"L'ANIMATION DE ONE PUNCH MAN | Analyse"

Bonjour à tous, dans cette nouvelle vidéo de la série Image par Image, je vais parler de deux scènes de la série One Punch Man.
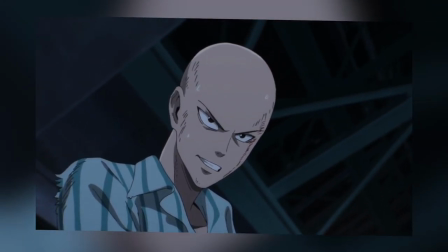[0:05]
Je connais vaguement l'histoire parce que je sais que c'est Saitama qui s'est entraîné, qui est devenu super balèze et qui peut défoncer tout le monde avec un seul coup de poing.
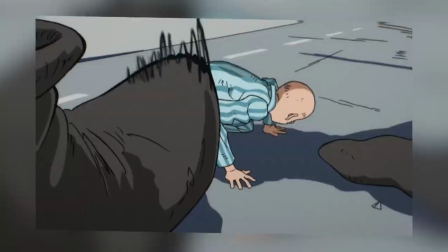[0:10]
Mais j'en sais pas plus, donc ici on parle pas d'histoire, on parle vraiment d'animation et de mise en scène.
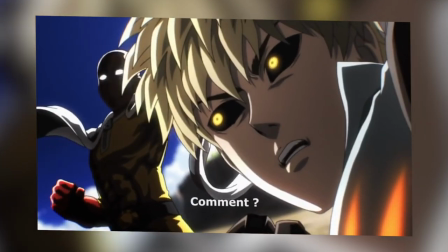[0:13]
Et d'ailleurs les deux scènes dont je vais parler seront en lien dans la description et dans les fiches pour que vous puissiez aller les voir en détail avant de regarder l'analyse ou après comme vous voulez. C'était Dark Ice qui en commentaire d'une vidéo précédente avait dit « Sinon moi les animations des combats dans One Punch Man m'ont vraiment marqué et j'ai toujours des frissons lorsque je les regarde.
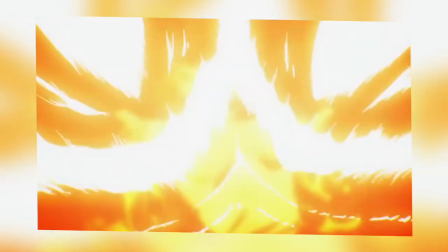[0:28]
» Donc bah c'est parti. Le premier combat qu'on va analyser, c'est celui entre Saitama et Genos.
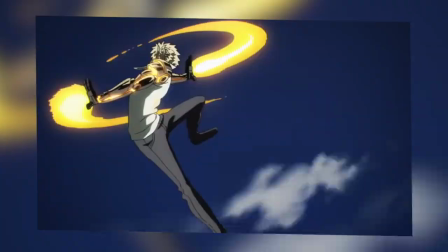[0:32]
Un combat entre deux personnages, un qui est un cyborg qui a des armes de partout et l'autre qui n'a pas tellement envie de se battre et qui va esquiver tous ses coups.
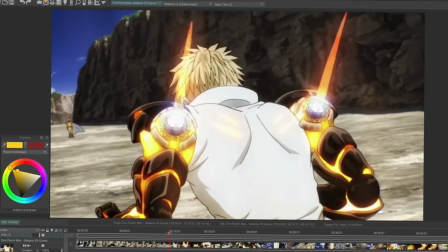[0:37]
On commence doucement avec l'ouverture justement de ses propulseurs à l'arrière, qui est quelque chose d'assez simple, c'est juste des objets mécaniques qui vont se séparer les uns des autres.
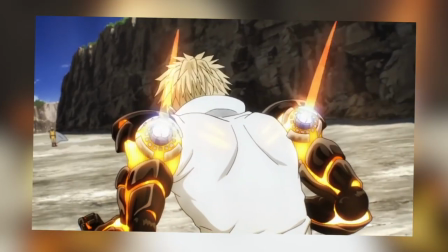[0:44]
Ensuite, il y a une énorme flamme qui arrive. Quand la flamme sort, il y a pas mal de changements aussi en termes de couleurs parce qu'évidemment ça va émettre beaucoup de chaleur.
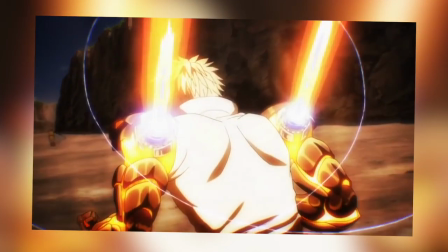[0:50]
Donc on va passer sur des tons beaucoup plus orange, rouge et blanc.
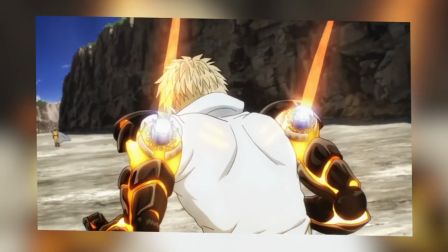[0:52]
La partie blanche étant l'endroit où il y a le plus de chaleur. Et vous voyez également que quand les flammes sortent de ses épaules, il y a ses cheveux qui vont bouger en action secondaire. Donc ça, c'est une partie importante parce que dans une animation, il y a toujours des éléments qui bougent en conséquence du mouvement d'autres éléments. Typiquement ici, il y a les flammes qui sortent, qui créent une énergie qui va faire bouger les cheveux. Ensuite, dans ces scènes d'action qui sont assez spectaculaires, il se passe des tonnes de trucs à l'image.
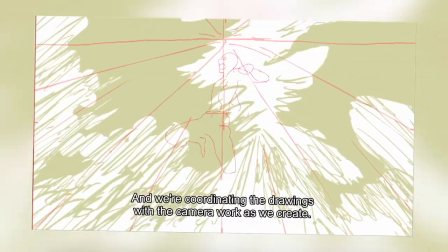[1:11]
Donc il y a évidemment des mouvements de caméra directement dans l'animation. Par exemple, quand un personnage est très près et ensuite s'éloigne, bah c'est directement un dessin d'un personnage en grand et un dessin d'un personnage en petit qui se suivent.
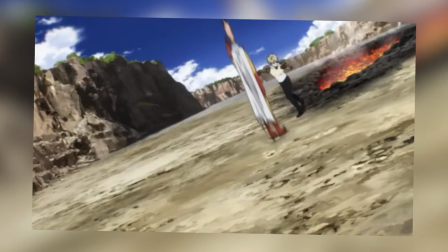[1:20]
Mais il y a aussi tous les petits mouvements de caméra, comme les tremblements de caméra, ce genre de choses-là, qui eux ne sont pas animés directement avec les personnages, mais sont ajoutés par la suite au compositing.
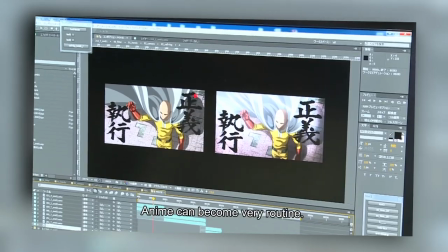[1:27]
Et cette phase de compositing, elle est faite la plupart du temps sur le logiciel After Effects, et je crois que je l'avais vu d'ailleurs sur les écrans dans le making-of de la série.
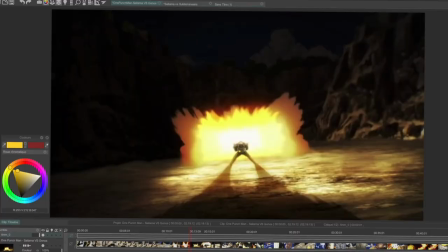[1:34]
Donc là c'est le contre-champ du plan qu'on a vu juste avant, et j'aime assez bien la composition parce que c'est quelque chose juste avec une sorte de croix qui est le personnage en question,
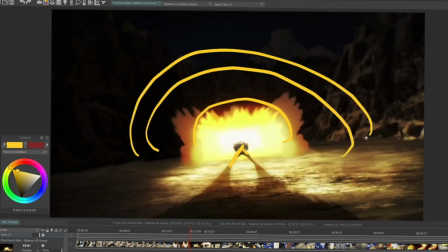[1:40]
avec une explosion qui va se former derrière lui et qui va se propager super rapidement. Et ici il y a un autre principe fondamental de l'animation, c'est l'anticipation, à savoir le fait de préparer un mouvement avant de faire ce mouvement.
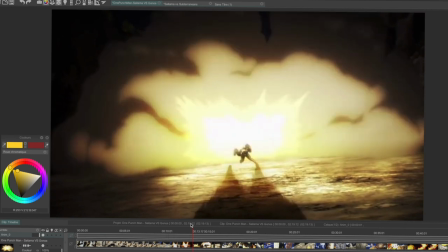[1:50]
Ici vous pouvez voir que le personnage va arquer ses genoux, et le fait de plier ses jambes comme ça, ça va lui permettre d'avoir la force nécessaire de se propulser en avant. Donc c'est le cas quand un personnage se met à courir, quand il se met à sauter, ou alors quand il va donner un coup de poing, ce qu'on verra tout à l'heure.
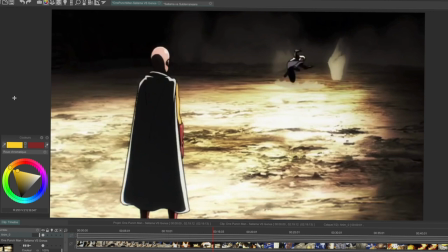[2:02]
Et là vous pouvez voir la déformation du corps de Saitama qui va juste se pencher en arrière, mais à une vitesse folle,
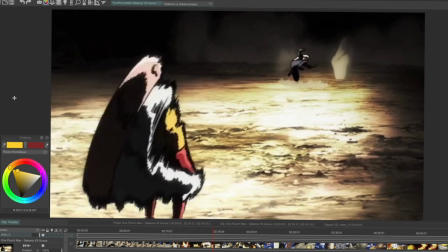[2:06]
c'est-à-dire qu'il est fixe à ce moment-là et que juste une image après il va complètement se déformer avec quelque chose de très très peu réaliste,
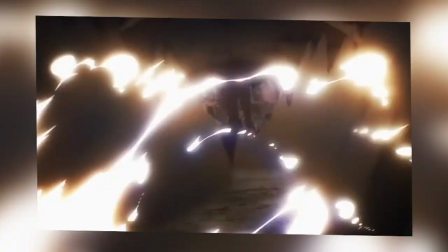[2:11]
parce que c'est pas le but, hein. Le but c'est juste de faire quelque chose de crédible avec un mouvement qui passe bien quand il va vite. Ici on a l'une des parties les plus impressionnantes de la scène avec une sorte de plan séquence où plein de mouvements vont s'enchaîner.
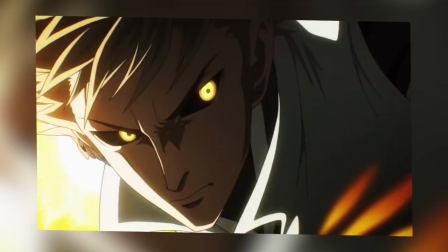[2:21]
Et ce qui est intéressant avec ces scènes-là, c'est que le rythme vient de la différence d'échelle entre les personnages, c'est-à-dire qu'ils vont s'approcher de la caméra, ils vont s'en éloigner, ils vont tourner sur eux-mêmes,
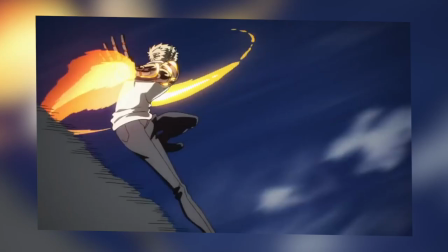[2:28]
ils vont vraiment faire plein de choses comme ça. Et à chaque fois, évidemment, quand il se tourne, on va toujours sentir la torsion sur son corps et le fait que les jambes, les bras, le torse ou la tête ne bougent pas en même temps. Par exemple, si je veux animer un mouvement où je passe de cette pose à cette pose-là, bah je vais pas faire juste quelque chose comme ça. Je vais sûrement commencer par bouger la tête pour regarder là où je vais tourner, ensuite je vais enclencher le mouvement peut-être avec cette main-là, ensuite balancer mon torse comme ça, ce qui va entraîner cette main-là qui va finir par exemple le mouvement plus loin que le torse. Bref, une chose bouge à la fois et chaque chose entraîne les autres choses avec elle. En animation, les arcs sont très importants, c'est-à-dire que n'importe quel mouvement, en tout cas dans la grande majorité, va suivre un arc.
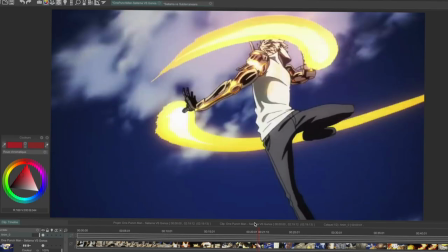[3:01]
Et ici, vous pouvez carrément voir les arcs formés par les flammes qui sortent de ses mains. Donc ici, la flamme fait un arc comme ça, l'autre flamme fait un arc comme ça, et ça représente typiquement le mouvement de ses mains, c'est-à-dire que sur les images précédentes, sa main suivait à chaque fois cet arc. Il faut aussi toujours réfléchir à la posture du corps pour le rendre dynamique s'il le faut, et ça passe par le fait de mettre un contraste entre ce qui est tendu et ce qui est plié. En termes d'articulation, c'est quelque chose de très important, de ce qu'on appelle casser les jointures, c'est-à-dire de faire en sorte qu'il y ait un bras par exemple comme ça, que l'autre bras ait le coude plié, le poignet plié, et que tout ça évolue avec le temps, c'est-à-dire que le bras va se déplier, le poignet va partir comme ça par exemple.
Emporte-moi toi, l'emporte-moi.
Il y a vraiment plein de petites choses comme ça qui misent les unes avec les autres font une bonne animation. Ici on va avoir Saitama qui va esquiver le coup qui arrive. Regardez bien ici comment le mouvement est décomposé, puisqu'ici sa jambe est parfaitement tendue.
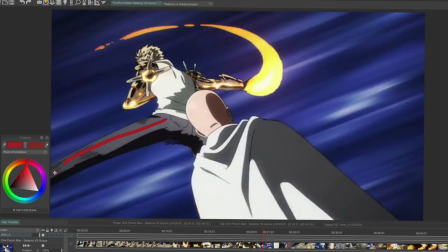[3:46]
Sur l'image suivante, elle l'est aussi. Et pendant ce temps-là, il y a Saitama qui commence à se baisser et qui se déforme avec plein de petits traits comme ça.
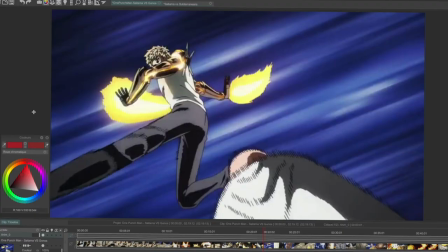[3:52]
Donc ça c'est typiquement quelque chose qui est fait dans un animé ou dans une BD. Et par contre, l'impact est donné sur l'image qui suit avec directement le coup qui est flac. Donc vous voyez très bien la différence de pose entre cette image et cette image-là. Il y a aussi le haut du corps qui forcément va bouger, parce que pour l'instant il y avait le bras qui faisait une sorte de balance comme ça avec le poids et qui va se retrouver derrière parce que justement il suit le mouvement.
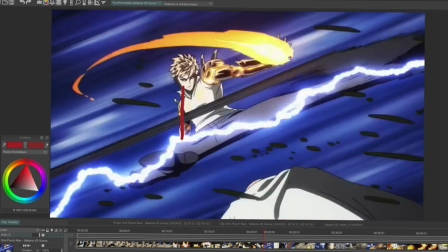[4:10]
Et ce bras qui était ici, qui passe directement à l'autre position, mais on comprend avec l'arc, comme je l'ai dit tout à l'heure, qu'il y a eu un mouvement entre ces deux images et ce mouvement il suivait cette trajectoire-là. Et sur les images qui vont suivre, on va avoir ce qu'on appelle un slow out, c'est-à-dire une sorte de ralenti sur la fin du mouvement avec d'autres poses qui sont assez proches des poses précédentes. Et ça justement, ça va permettre de ralentir le mouvement. Parce que plus l'écart entre deux positions est grand, plus ça va aller vite, et plus l'écart entre deux positions est réduit, moins ça va aller vite.
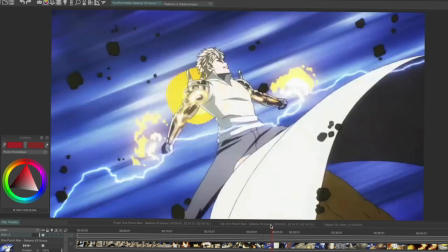[4:35]
En tout cas, dans le principe, c'est comme ça. Et juste après, on a son réacteur dans le dos qui va s'activer, et on va ressentir la poussée de cette énergie juste sur une image. Tout simplement parce qu'il y a une énergie assez puissante qui rentre en jeu et qui va dans cette direction, donc ça va le pousser vers là-bas. Et tout ça, bien sûr, ça donne du poids à votre animation, parce qu'il y a quelque chose de physique en fait. Tout à l'heure, je parlais de crédibilité, et là justement, on a un bon exemple, parce qu'on va le voir lever sa jambe et l'étendre.
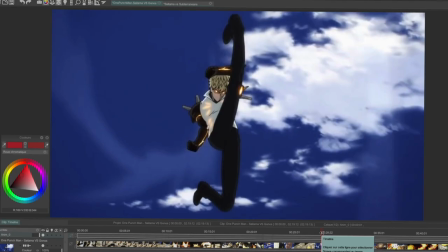[4:55]
Là pour l'instant, ça va, parce qui fait juste, enfin, il est très souple, mais ça va. Mais là, déjà, on commence à voir que l'arc que forme son pied est un peu tordu.
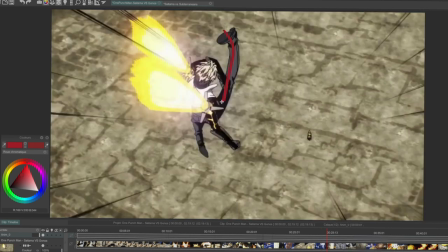[5:01]
Et quand on le voit sous un autre angle, on voit carrément que son genou est littéralement cassé comme ça. Après, il faut savoir aussi que dans les productions d'animation, c'est pas toujours un animateur qui fait toute une scène et qu'il y a des scènes qui sont inégales. Certaines animations sont très bien faites, d'autres sont juste passables et d'autres sont assez mauvaises au sein d'une même scène parfois. Donc, il y a aussi toutes ces contraintes techniques de temps, souvent très réduites pour les productions de séries animées, qui rentrent en jeu dans la qualité finale de ce qu'on voit.
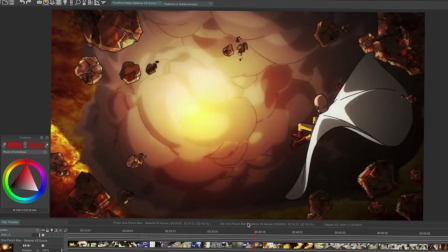[5:21]
Ici, je vais parler un petit peu de l'explosion justement qui se passe juste devant Saitama. Pour les explosions, il y a différentes techniques, mais en gros, il faut toujours savoir qu'il y a la puissance qui arrive d'un endroit et que ça va se répandre, s'étendre tout autour.
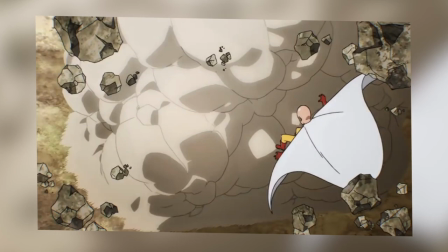[5:33]
Et dans les explosions, si vous les regardez image par image, il y a très souvent des sortes d'images subliminales avec des éclats, des lumières, des choses qui passent très rapidement. Et là, c'est une transition que j'aime beaucoup en termes de mise en scène parce que pour l'instant, Genos, c'est lui qui cause l'explosion, donc il est littéralement au milieu de cette croix-là.
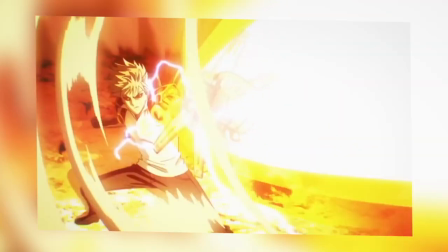[5:46]
L'explosion a lieu, il y a une sorte de mouvement de caméra qui nous fait comprendre qu'on sort en fait du canon de Genos.
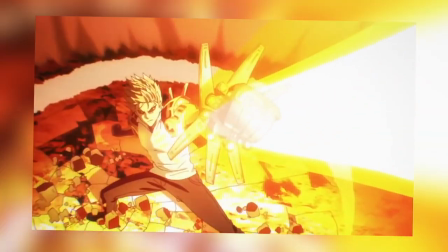[5:51]
Donc c'est une transition que j'avais pas forcément compris en regardant la séquence à vitesse réelle, mais en regardant image par image, on comprend tous ces trucs de montage,
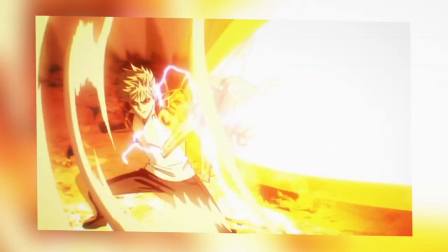[5:57]
de transition, et ça donne plein d'idées sur ce qu'il est possible de faire. Il est temps de passer maintenant à la deuxième scène que je veux analyser, celle de Saitama contre les Subterraneans. Je sais pas du tout comment ils ont traduit ça en français, je sais juste que c'est une bande de gros monstres qui vont lui foutre sur la gueule. Et lui aussi en retour évidemment, parce que c'est quand même...
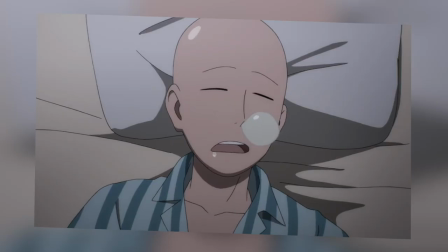[6:12]
Alors déjà, j'aime beaucoup la façon dont ils arrivent justement, parce que il est juste en train de se réveiller, il entend un bruit bizarre, il sait pas trop ce qui se passe, d'un coup le mur se pète,
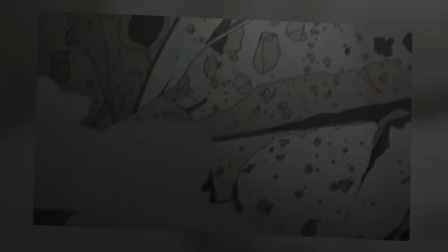[6:20]
donc c'est vraiment en 2-3 images, on voit tout ce qui arrive sur lui comme débris, et juste après quand la fumée se dissipe, on a directement la main qui lui serre à la tête,
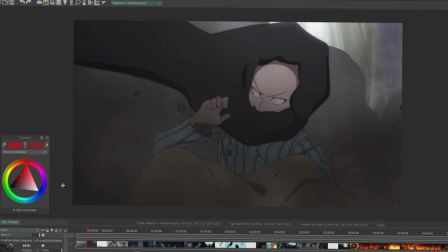[6:27]
et directement ensuite on le voit lever sa main droite qui va justement anticiper le mouvement plus rapide de sa main gauche qui va arriver pour pousser le monstre.
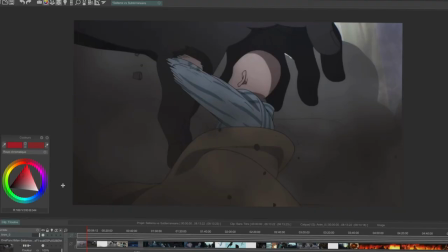[6:34]
Et ici c'est pareil, on veut de l'impact, donc il n'y a pas besoin de mettre 12 milliards d'images, il faut juste une image comme ça où on le voit pousser la main avec directement la main qui s'ouvre,
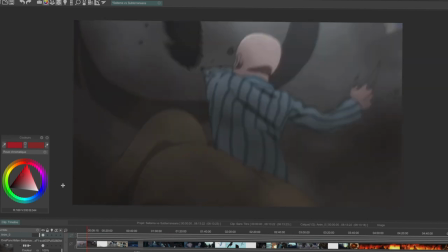[6:40]
et juste après on le voit continuer son mouvement de poussée avec l'autre bras qui va se lancer vers l'arrière justement pour contrebalancer le tout. C'est une question qui est fondamentale, vous devez à n'importe quel moment savoir où se trouve le poids de votre personnage, dans quelle direction est-ce qu'il va, et quelle sera la conséquence de ce mouvement de poids en termes de forme.
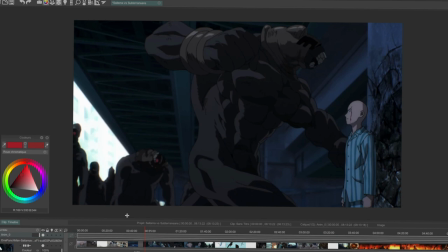[6:54]
Ici on a tous les monstres qui sont réunis autour de lui, dont un qui va le taper, et c'est pas sympa. Et une astuce intéressante qui permet de créer un petit peu de suspense juste avec quelques images, c'est de faire en sorte que Saitama n'esquive pas le coup directement. C'est-à-dire que le monstre est le point levé, il fait une anticipation, ensuite on a directement l'impact du coup qui arrive très très violemment sur lui, et justement sur cette image-là, il est pas encore baissé, donc il est dans la même position que tout à l'heure, donc on sait pas trop s'il va se prendre le coup ou pas, et c'est sur l'image d'après seulement qu'on va voir qu'il a esquivé le coup et qu'il se trouve derrière le coude du monstre. Et du coup, c'est le mur qui s'en prend plein la gueule. En plus, si ça se trouve, c'est un mur porteur celui-là, ils savent pas ce que ça peut faire, hein. Enculé.
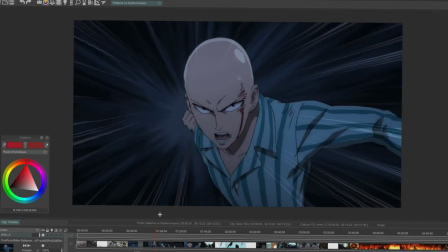[7:25]
Ensuite arrive évidemment le coup de poing retour, parce qu'il va pas se laisser faire. Là, l'anticipation est assez poussée, parce qu'on peut voir qu'il y a son poing qui est carrément tout au loin, et tellement il a tiré dessus comme ça. Il y a son corps qui est légèrement tourné vers là-bas, mais ça reste assez léger.
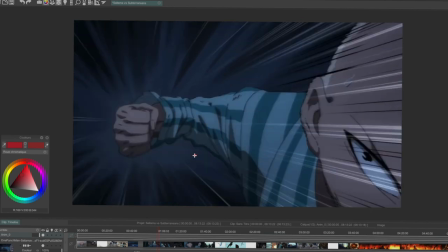[7:36]
Et là, il peut enclencher sa frappe, et ce que j'aime bien, c'est le léger mouvement qu'il y a sur son poing. Donc c'est une petite rotation comme ça, histoire de bien taper comme il faut.
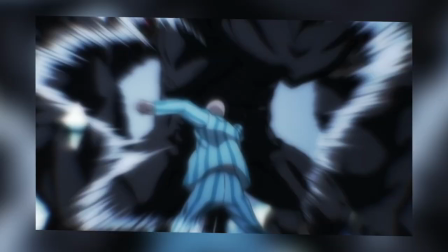[7:43]
Une transition avec une image noire, parce que c'est le poing qui est devant la caméra, et directement l'impact avec juste la force du coup, vous voyez, avec les petits cercles qui se forment autour.
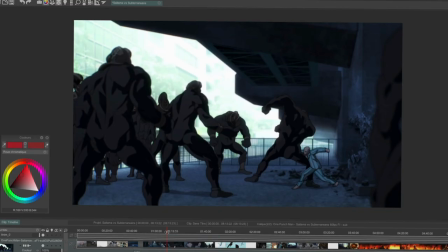[7:50]
Et là, il y a un moment de suspens, on se dit, mais qu'est-ce qui est en train de se passer, jusqu'à ce que il éclate. Littéralement. Alors ici, il va se passer un truc un peu étrange, et c'est justement ce dont je voulais parler quand je disais que parfois les animations étaient inégales au sein d'une même scène.
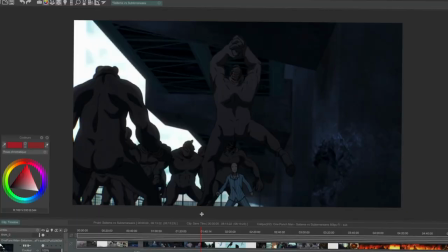[8:00]
Donc là, il y a le monstre qui est en l'air et qui s'apprête à lui donner un grand coup. Et directement après, il y a Saitama qui saute, mais il n'y a pas d'anticipation ou quoi que ce soit, parce qu'il passe directement de position debout à position en l'air.